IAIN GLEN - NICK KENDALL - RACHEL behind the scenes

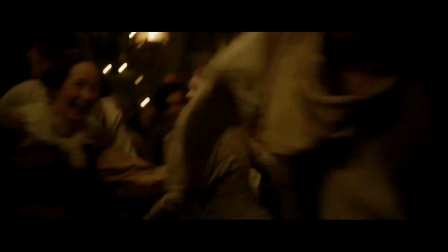It needed to feel very primitive in the country world so that her arrival is something absolutely enormous.
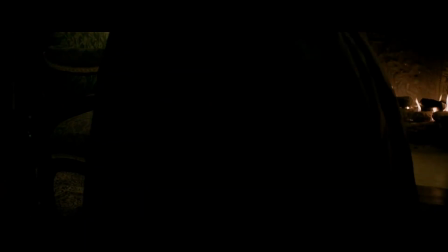She's here. Well, no luggage.
Rachel's a widow, so I arrive in England with two dresses, and they're both black.
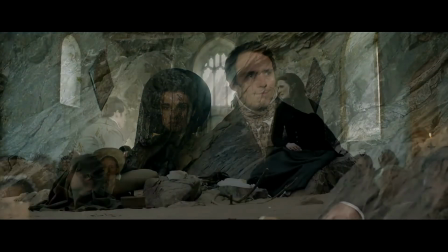She's in mourning. In the 19th century, you know, if you were a widow, you wore black for sometimes the rest of your life, as Queen Victoria did, and so that was a challenge.
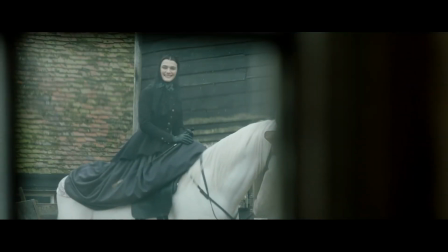She has a dress that she rides in and also doubles as a day dress.
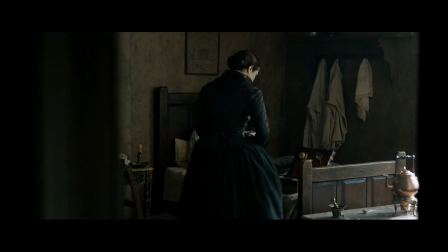And then she has a taffeta dress. The taffeta is really very, very simple with the long point which brings the emphasis on the waist.
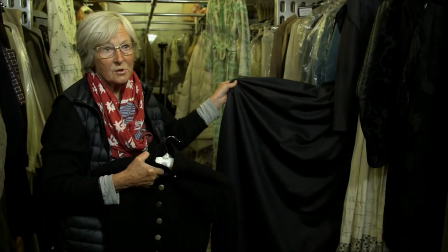This has got lots of softness to it. So when she's on the horse, this follows the shape of the saddle.
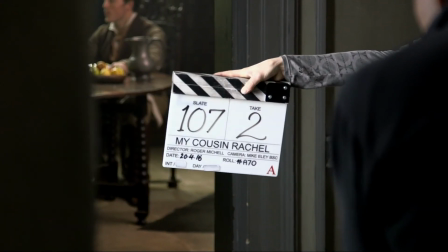And then there's one dress which is not a morning dress. She comes out of morning right at the end of the film.
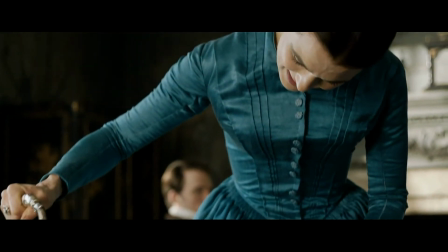We would sip the tisana. Ambrose would sit there for hours.
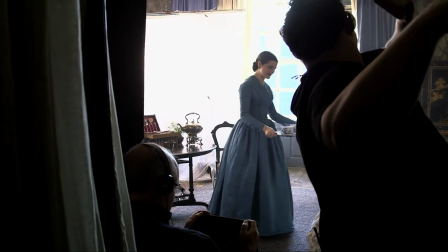Roger wanted her to have depth to it and it had to be part of her world.
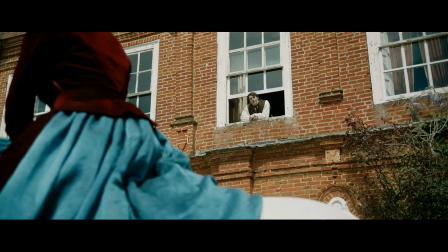The colour is just tremendous.
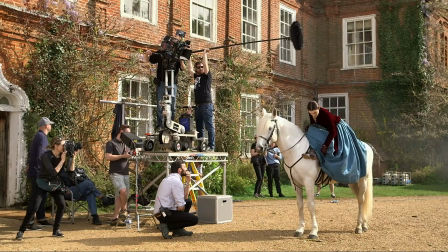As her new life is starting to begin, there's a day where she goes out riding and she's wearing this gorgeous blue dress.
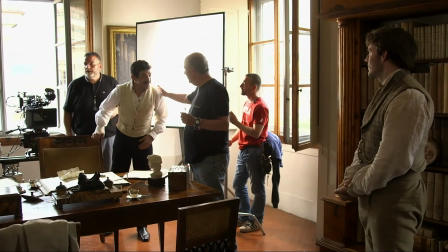A lot of this crew are old friends reuniting. That's a wonderful way to make a film because there's a lovely family atmosphere on set.
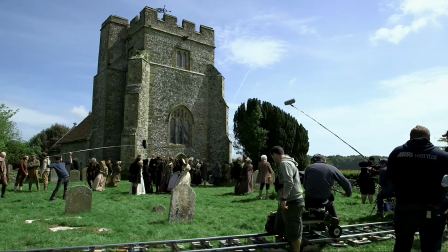If you have that atmosphere, then people do their best work. And Diana and the team have designed and made some of the most beautiful costumes.